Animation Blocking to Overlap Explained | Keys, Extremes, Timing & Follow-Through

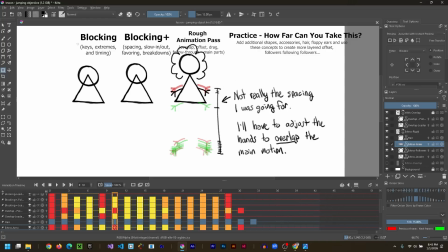Okay, again, remembering to put onion skinning on so you can see if the hands are following a nice smooth motion path and sort of a visual timing chart of slowing down and speeding up as well.
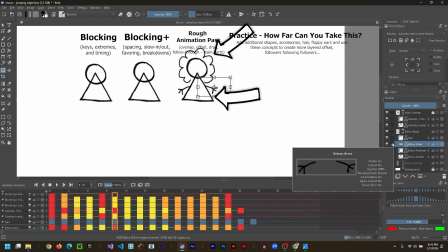As for the hair, you can do the same thing except for the fact that the hair is not going to follow the body. The hair is going to follow the head.
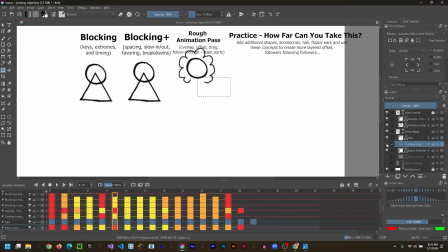So in this case, I found it really helpful to turn off the arms and the body and just show the head. And then when you animate the hair, I tracked the hair according to the head.
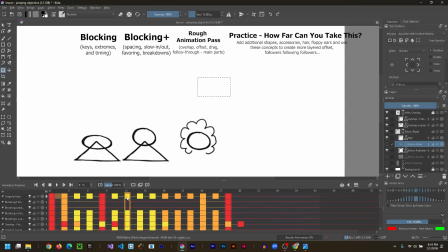I didn't even worry about the body or the arms because the hair is following the head. It doesn't really care what the body or arms are doing. The only way it would care is if somehow the body or arms interfered with the hair, but in this story, they don't.
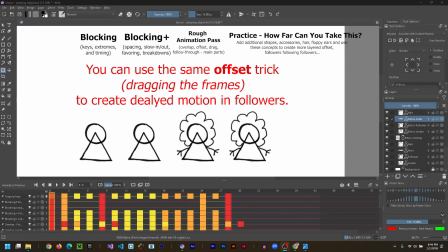And I gotta tell you, turning the layers on and off and trying them out individually, trying to see if I can get one to follow the next, it kind of became a fun little game of dragging the layers and frames around to see if I could offset them and just playing around and
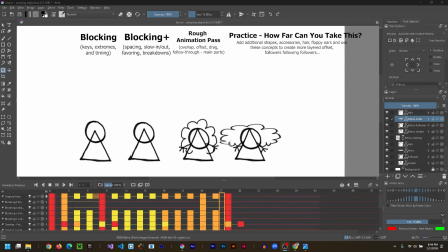seeing if I can get it to work. And there's some frames in here that really surprised me. So I'll just scrub through before I play it and just show you a couple.
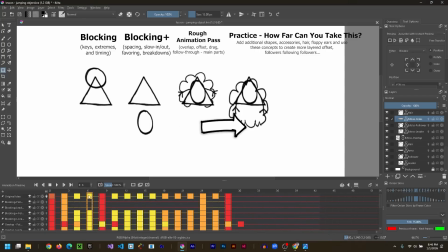Is definitely that, you know, the body spikes up through the head, but I'm not worried about realism.
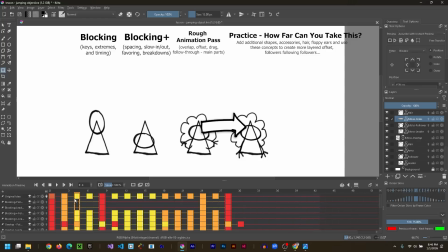I'm worried more about the feeling that you get here. Does it feel correct? Is the motion clear and accurate, right? I'm not worried about the shapes. This is one that I thought was funny, is that the hair actually lagged so far behind,
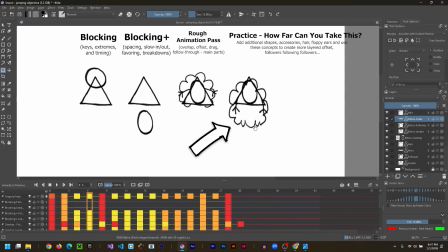I decided to make it come out behind the body, and like all of a sudden, maybe the character's looking up, right? And the hair is all of a sudden pulling really far, okay? And then again, the hair is really long. And then I decided when it comes up, it's gonna finally catch up and shoot past, right?
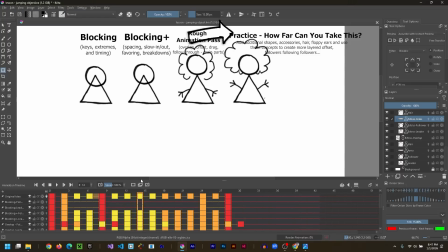And as the whole body drops, the hair is still going up. So it really stretches and stretches a lot coming down before it comes down.
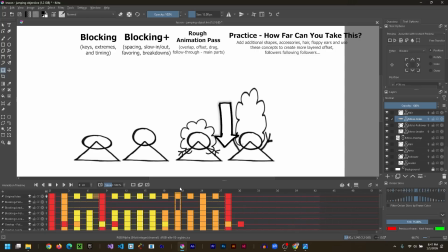And as the body's going back up, that's when the hair starts squishing. So notice here, the head comes back up, but the hair is squished the most. And then the hair starts popping back up. And then I have the hair overshoot even more than the head did.
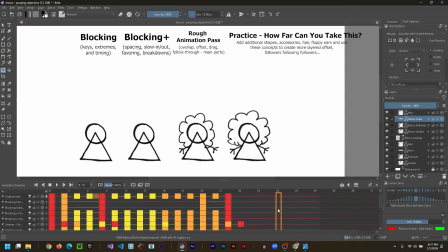So it continues bouncing around long afterwards. So the head stopped completely and the hair still bounces for 4 or 5 frames afterwards. So if we see this in motion, you see again another huge difference between animation number 1,
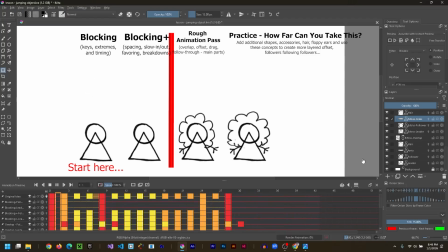which is keyframing, or what I'm going to refer to as blocking plus. That is an awesome place to start and it's a great pass.
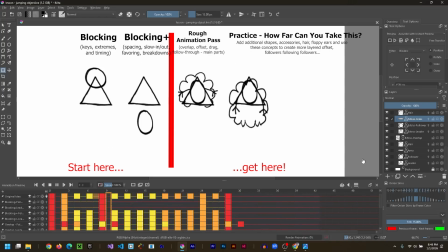After that, You need to start figuring out how overlap affects the individual shapes,
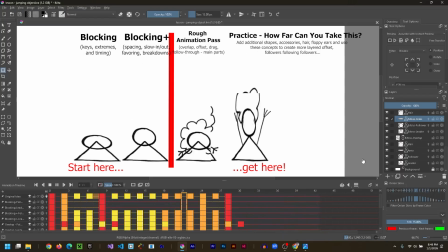which is why we're keeping our animations to very simple 2 or 3 shapes this week. As you watch this, which character has the most weight? Which one has the most life?
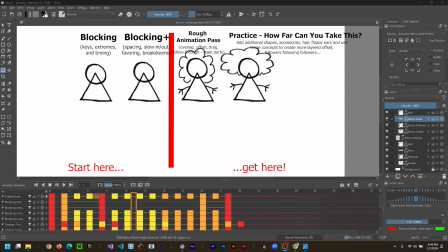Which one has the most exaggeration? Which one's the most interesting to watch? We might not agree on which one it is. I like each of these for what it is in its own way, and there's nothing wrong with that, right?
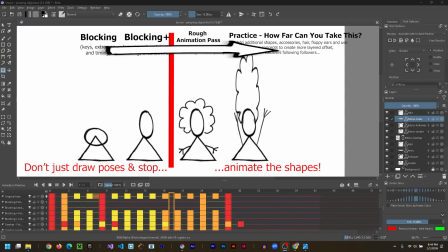But the different effects you can get by going farther and farther than just blocking are quite amazing, and that's what this week is all about. I really want you to try and play and see how many characters, how many different kinds of jumps. Can you make a jump that's, instead of hopping like this one is, like they're jumping over something for fun,
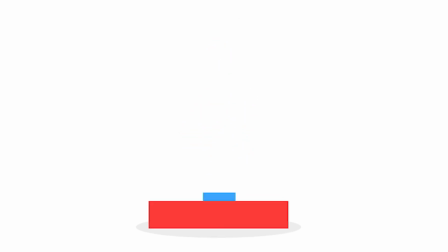can you make them jumping like they're driving up to reach something high or dunking a basketball? That's a very different jump. And you could get those jumps. You could use reference videos to find out how that action works.
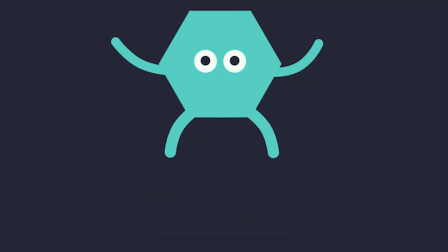How long do they squat? How long do they anticipate? How do they launch off the ground?
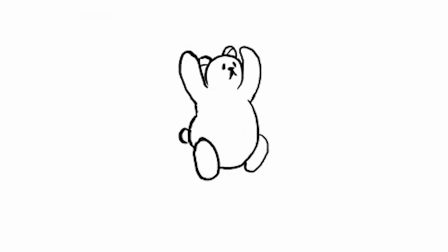Is it faster? Is it slower? What sort of timing chart would you use to describe that motion?
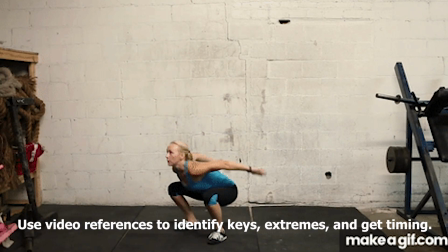And this is animating. This is the difference between drawing pictures that look like they move and actually animating.
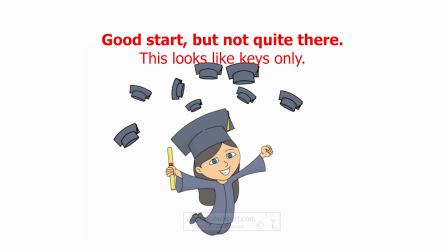And next week, we're going to take this one step farther. So whatever character you create this week, fall in love with it.
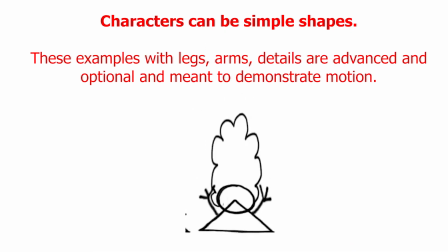We're going to use it again next week for take it on a little bit of a longer adventure and try some different things out with it.